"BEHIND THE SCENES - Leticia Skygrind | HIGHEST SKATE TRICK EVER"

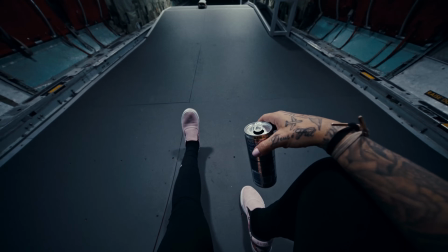9:56 Fica olhando pra baixo, você vai trazer o Red Bull na sua boca e depois olhar pra cima, tá? E ação, traz o Red Bull na boca.
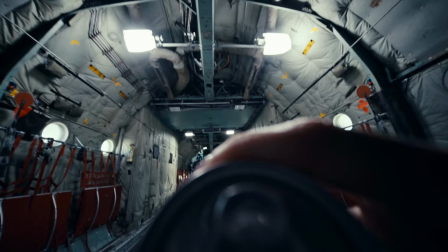10:01 Boa, olha pra cima, abaixa, skate, olha o skate.
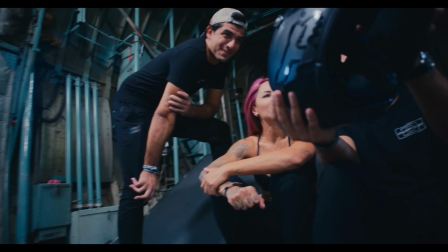10:07 Knowledge by the time, baby never act wild, very low key on the profile.
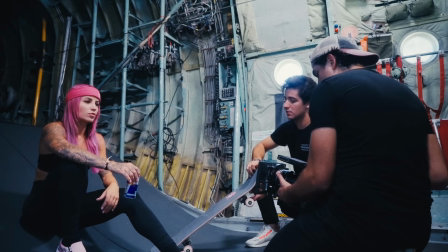10:13 Foco no primeiro ponto, 3, 2, 1 e ação. Perfeito.
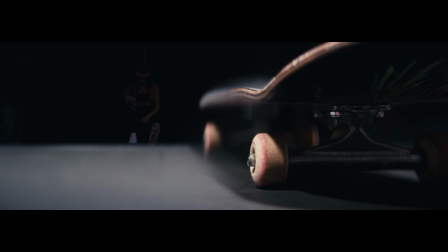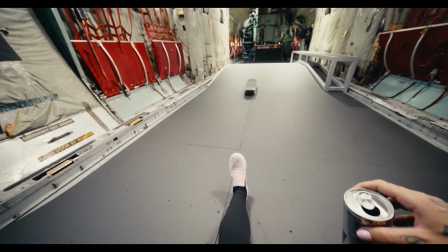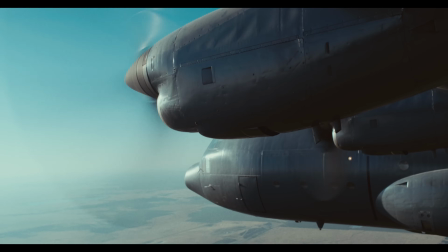10:33 Bom, para trazer um pouco mais dessa visão cinemática, a gente queria várias câmeras presas,
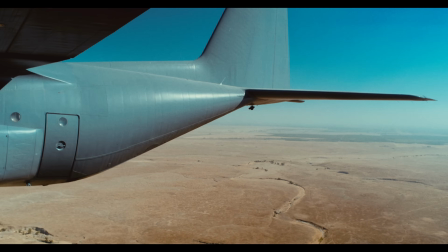10:38 para o espectador conseguir sentir o vento batendo no avião, sentir o vento batendo na câmera e ver que aquilo tudo é real, aquilo está acontecendo de verdade. Como que você prende uma câmera num 60-30? Não dá para fazer isso com ventosa. Para isso, logo no começo do projeto, a gente começou a contratar profissionais, que trazer para nossa equipe, contratar para nossa equipe várias pessoas que trabalham em filmes de Hollywood que nós gostamos muito e que se assemelham ao que a gente estava fazendo. E logo a gente contratou o Scott, que veio pro nosso time e ele tem uma bagagem gigante de vários filmes de action de Hollywood.
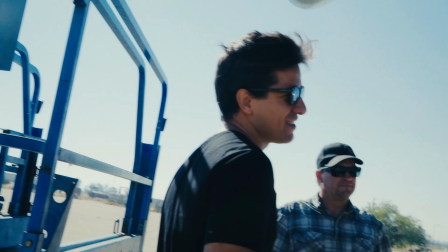11:09 So when I told this guy about it, yeah. He was laughing. I was like, yeah, I did Mission Impossible and Top Gun.
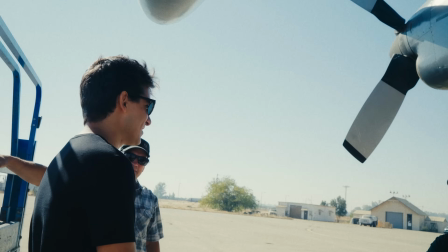11:14 I was like, yeah, I love both of those films. Yeah. And that's why we love rigged cameras.
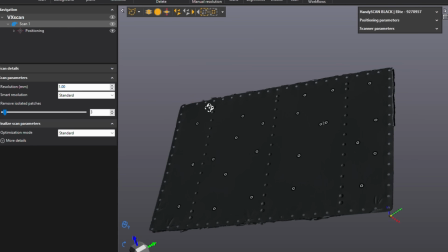11:19 E ele veio pra cá, ele escaneou a laser, a asa do avião, achou o melhor ponto,
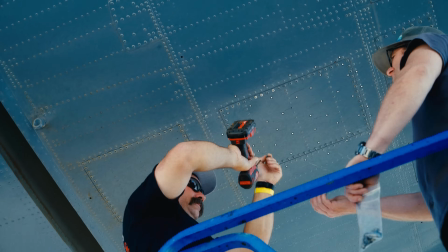11:24 desmontou uma placa original do avião e aí ele desenvolveu uma nova placa pra ir no lugar da placa original do avião,
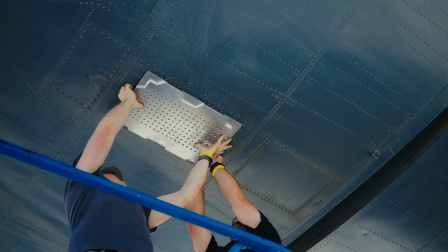11:31 só que dessa vez toda em CNC, machined, feita 3D para encaixar ali com os parafusos originais, só que a diferença agora é o seguinte, agora a gente pode prender uma câmera dessa placa.
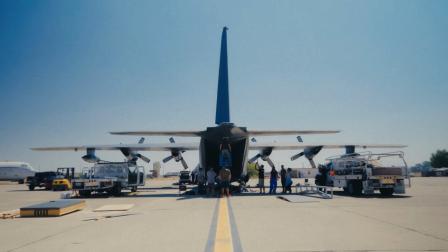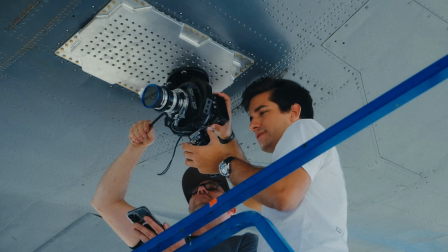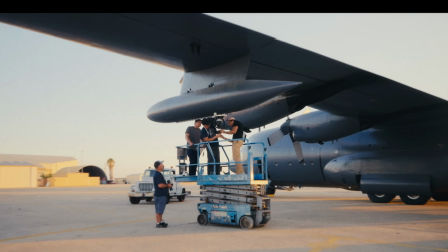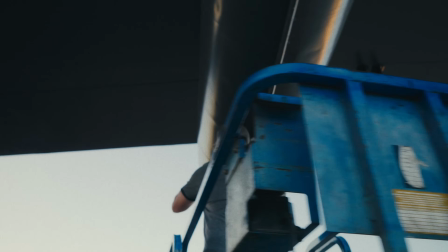Com isso, a gente desenvolveu dois suportes para fora do avião.
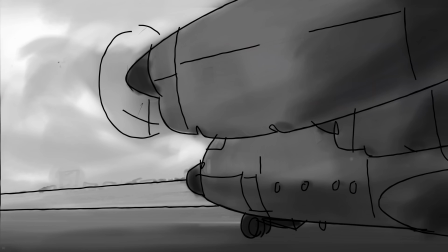12:05 Um para a asa, onde a gente ia conseguir ver não só a hélice do avião e ele decolando e tudo aquilo ali vibrando,
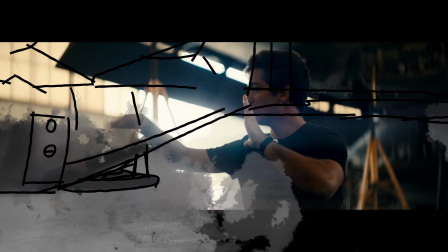12:11 como a gente poderia virar a câmera para trás e pegar a Letícia voando para fora do avião logo depois do grind em slow motion. E a gente tinha também um na tail, na traseira ali do avião, que foi montado aqui. Esse foi o suporte mais difícil de construir,
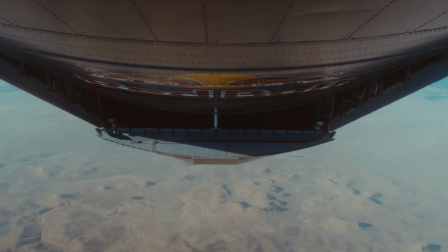12:23 porque ele era muito curvado e a gente tinha que colocar a câmera bastante ângulo para conseguir pegar o ângulo correto assim que a plataforma baixasse com o corrimão e a rampa da Letícia. Nossa maior referência o tempo todo foi Missão Impossível por conta do Halo Jump que o Tom Cruise fez. Então, nosso goal era acertar aquilo. Só que a gente tinha que ponderar um pouco, porque se a gente pegasse muito pro lado filme, a gente poderia parecer que foi feito em câmera o stunt dela, mas a gente tinha que mostrar que realmente foi real. A gente teve que balancear um pouco entre o quanto a gente conseguiria pesar na cinematografia e pegar um pouco da veracidade.
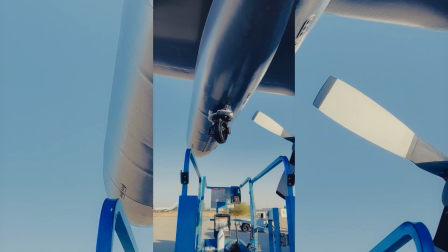12:51 Depois que a gente contratou o Scott, a gente tinha certeza que a gente ia conseguir prender câmeras para fora do avião e ter essa action com a câmera presa,
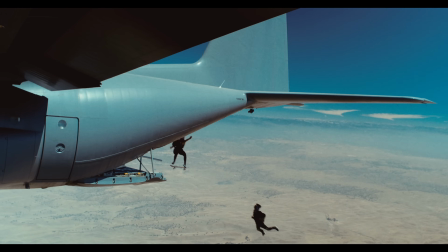12:58 mas câmeras de cinema filmando em slow motion ali para poder ver essa ação acontecendo. O próximo desafio é como filmar a Letícia fazendo uma manobra de skate num corrimão e depois virando um pulo de paraquedas. O único jeito de fazer isso era alguém estar junto com ela esse tempo todo que ela está fazendo isso. Então a gente precisava de um paraquedista com experiência de cinema. O Craig é o paraquedista por trás dos maiores filmes de action de Hollywood,
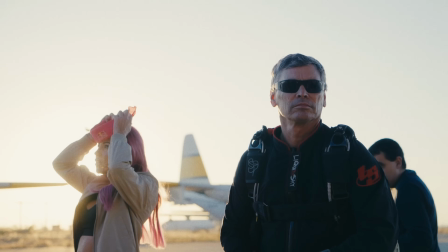13:26 que fez os maiores stunts de Hollywood, que precisou de paraquedismo ou qualquer pulo de precisão. Ele foi o mesmo cara que treinou e fez o salto do Halo Jump com o Tom Cruise. Não tinha ninguém mais experiente que ele para fazer isso no projeto com a gente. You know what? This jump is very similar to the Tom Cruise Mission Impossible jump.
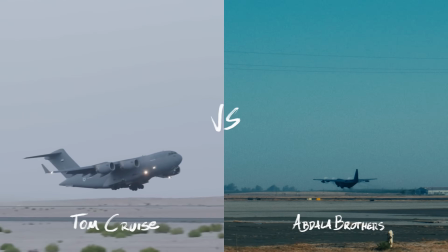13:43 Just basically camera angle, this big giant military aircraft that she's going to be coming down the ramp to camera,
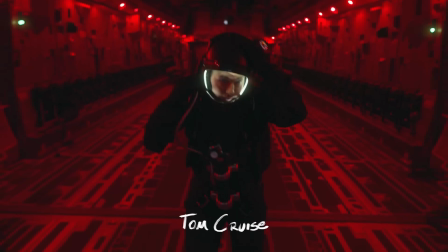13:51 outside of the camera, backing up and going off the ramp. Camera's gonna be waiting for, because the skateboard is just way faster than a person on foot.
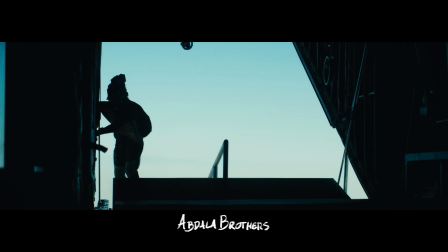14:00 So instead of moving with the skateboard, I'll be back on the ramp waiting. She's gonna come down the ramp and off we go.